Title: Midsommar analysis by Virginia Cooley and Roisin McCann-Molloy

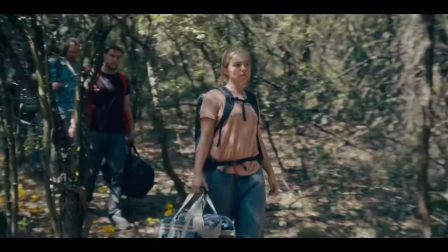[0:00]
In this video, we will be analyzing the bad trip scene in Ari Aster's Midsommar, narrated by me, Roshi McCamalloy, and Virginia Cooley.
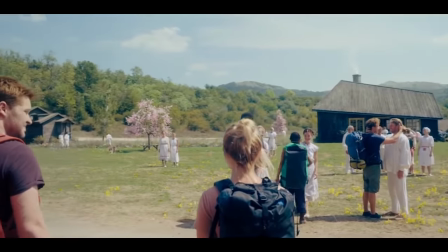[0:09] Unbelievable. Welcome, and happy Midsommar. Skål!
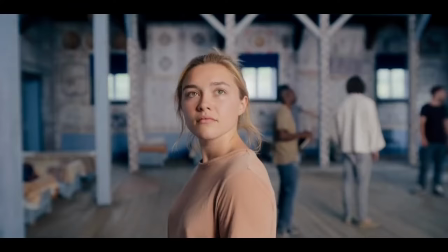[0:16] What time is it? 9pm.
Danny and Christian are a young American couple with a relationship that is on the brink of falling apart.
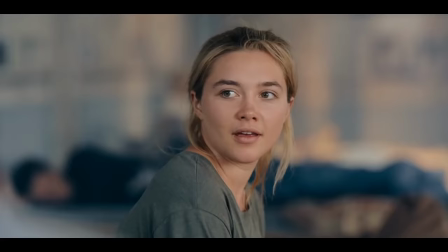[0:24]
But after a family tragedy keeps them together,
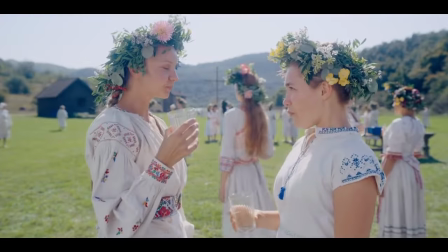[0:27]
Dani invites herself to join Christian and his friends on a trip to a once-in-a-lifetime midsummer festival in the remote Swedish village.
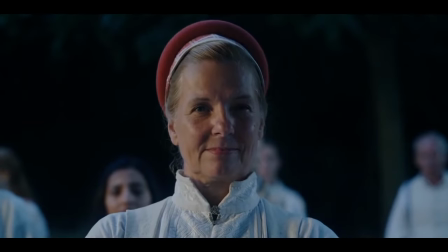[0:37]
What begins as a carefree summer holiday in the land of eternal sunlight takes a sinister turn when the villagers invite their guests to partake in festivities.
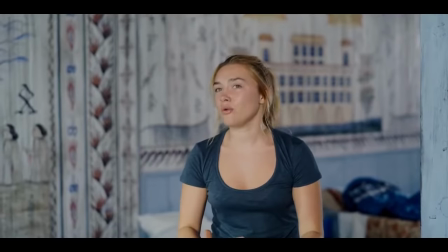[0:45]
Dani and Christian soon begin to realize that this wonderlust of happy seems to have dark secrets in their so-called customs.
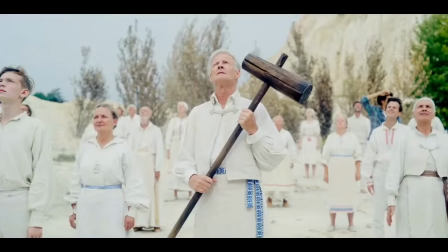[0:53]
as the film progresses the two realize that as we are also realizing that they are in danger just like their relationship
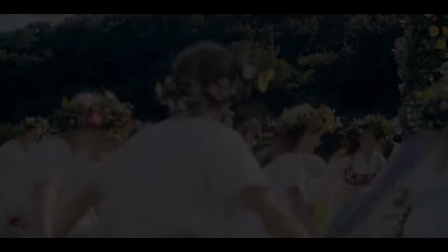[1:02]
I was most excited for you to come
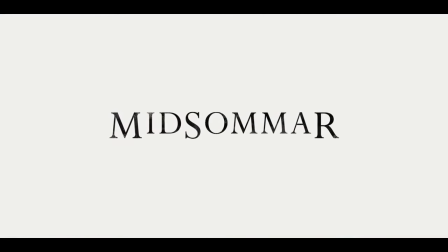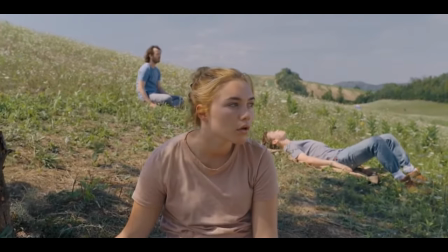[1:14] can you feel that the energy coming up from the earth the
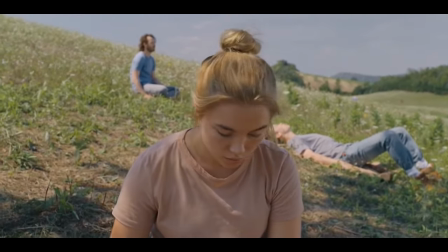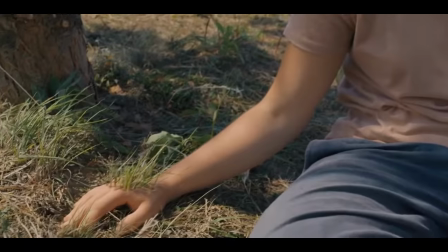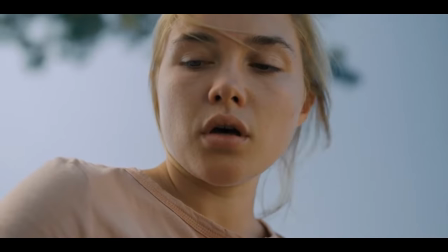[1:33]
editing is a key aspect and conveying exactly what the main character Donnie is experiencing and involving the audience in her experience.
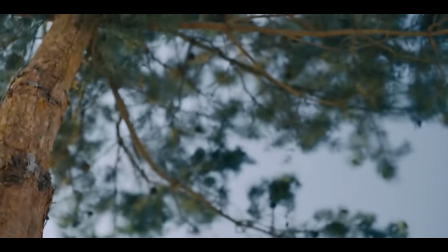[1:41]
The scene moves slowly and the camera movements are smooth. The slow pace of the scene reflects the main character's physical feelings of wonder and bliss.
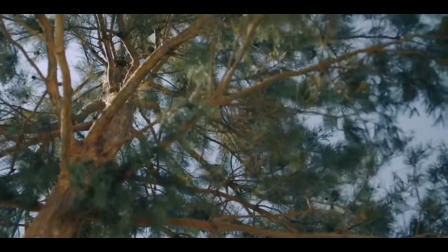[1:49]
It's subtle but the surroundings, the trees and the mountains in the background slowly move in and out as if they're alive, mimicking the character's slow breaths.
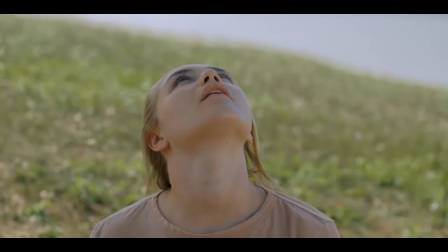[1:59]
As we cut to the shot of the tree moving, the sound of the wind and her breathing increases in volume.
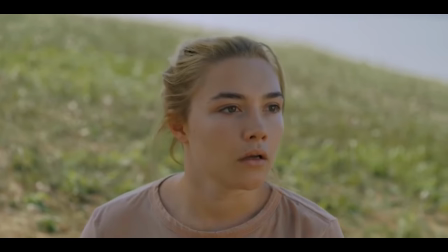[2:04]
It cuts back to her, seemingly relaxed, but then suddenly her head rolls forward and her breathings cut short, indicating a serious change in her mindset.
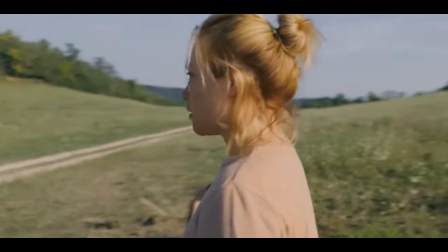[2:13]
From here on, the pace of editing quickens, cutting more rapidly between shots.
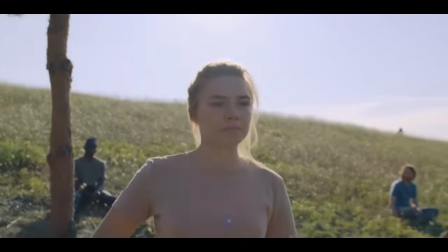[2:17]
The director chooses to use a fast-paced tracking shot to follow the character as she frantically walks away.
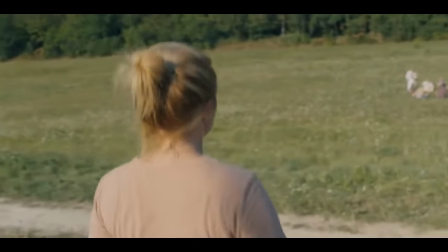[2:23]
As we follow Dani from behind, she talks to herself, attempting to reassure herself that she will be okay.
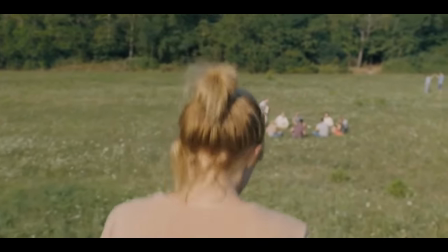[2:29]
Her breathing also picks up in pace, creating an atmosphere of increasing anxiety and panic.
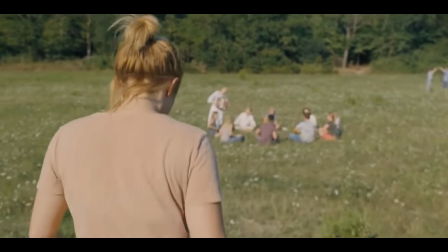[2:34]
At this point the audience can tell that she is very in her head and begin to feel feelings of anxiety along with her.
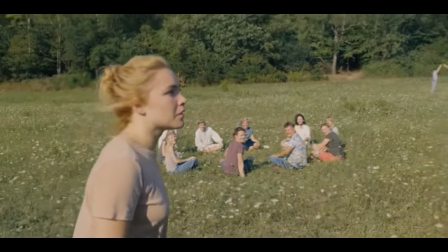[2:40]
The overlapping sounds of laughter adds to the hysteria and paranoia.
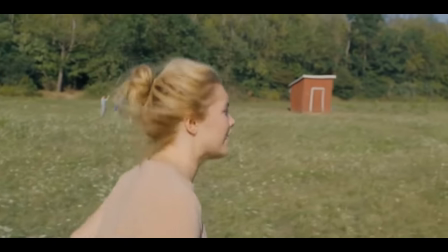[2:44]
An ominous soundtrack begins to creep in and the effects in the background become ever so slightly more extreme, conveying the sense that the character is spiralling into a bad trip.
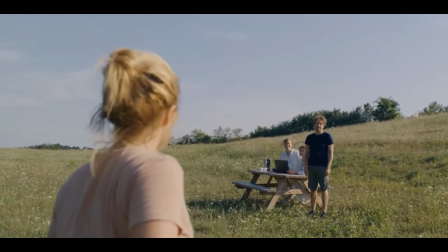[2:55]
As soon as another character interacts with Dani, she snaps out of the trip for a short moment as if rejoining reality.
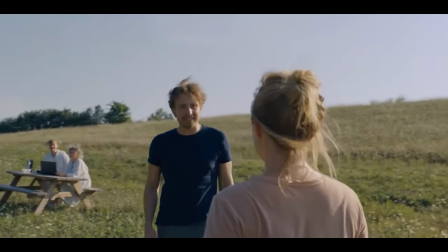[3:01]
The pace of editing once again slows for a moment until Dani walks away and begins to panic again.
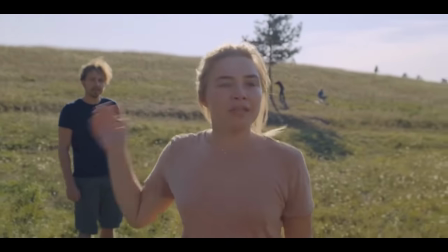[3:10] Thank you. I'm sorry. Thank you.
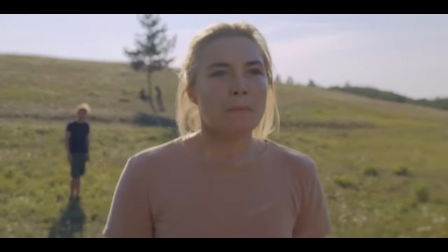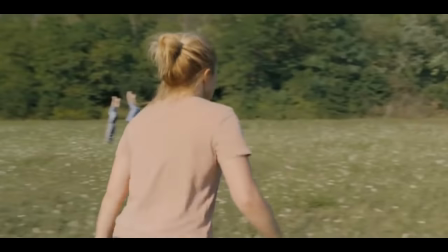[3:20] Stop it. Stop. Please fuck.
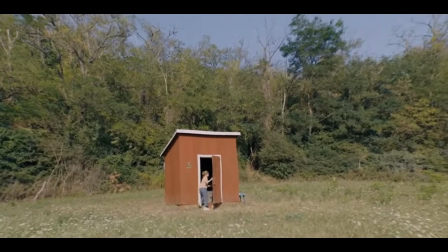[3:26]
The foreboding soundtrack creeps in again as she runs for the shed. Once in the shed, the soundtrack then dissipates for a moment, leaving her in the dark in silence.
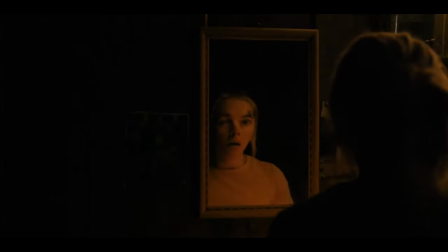[3:35]
The flicker of light revealing the ghost of her sister behind her pushes Donnie over the edge as she flees from the shed into the bright, blinding outside.
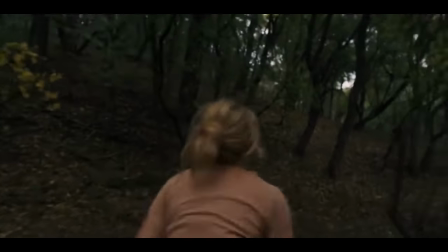[3:43]
The soundtrack rushes back in stronger than before with high-pitched, sinister violin string plucks adding to the unsettling nature of the scene.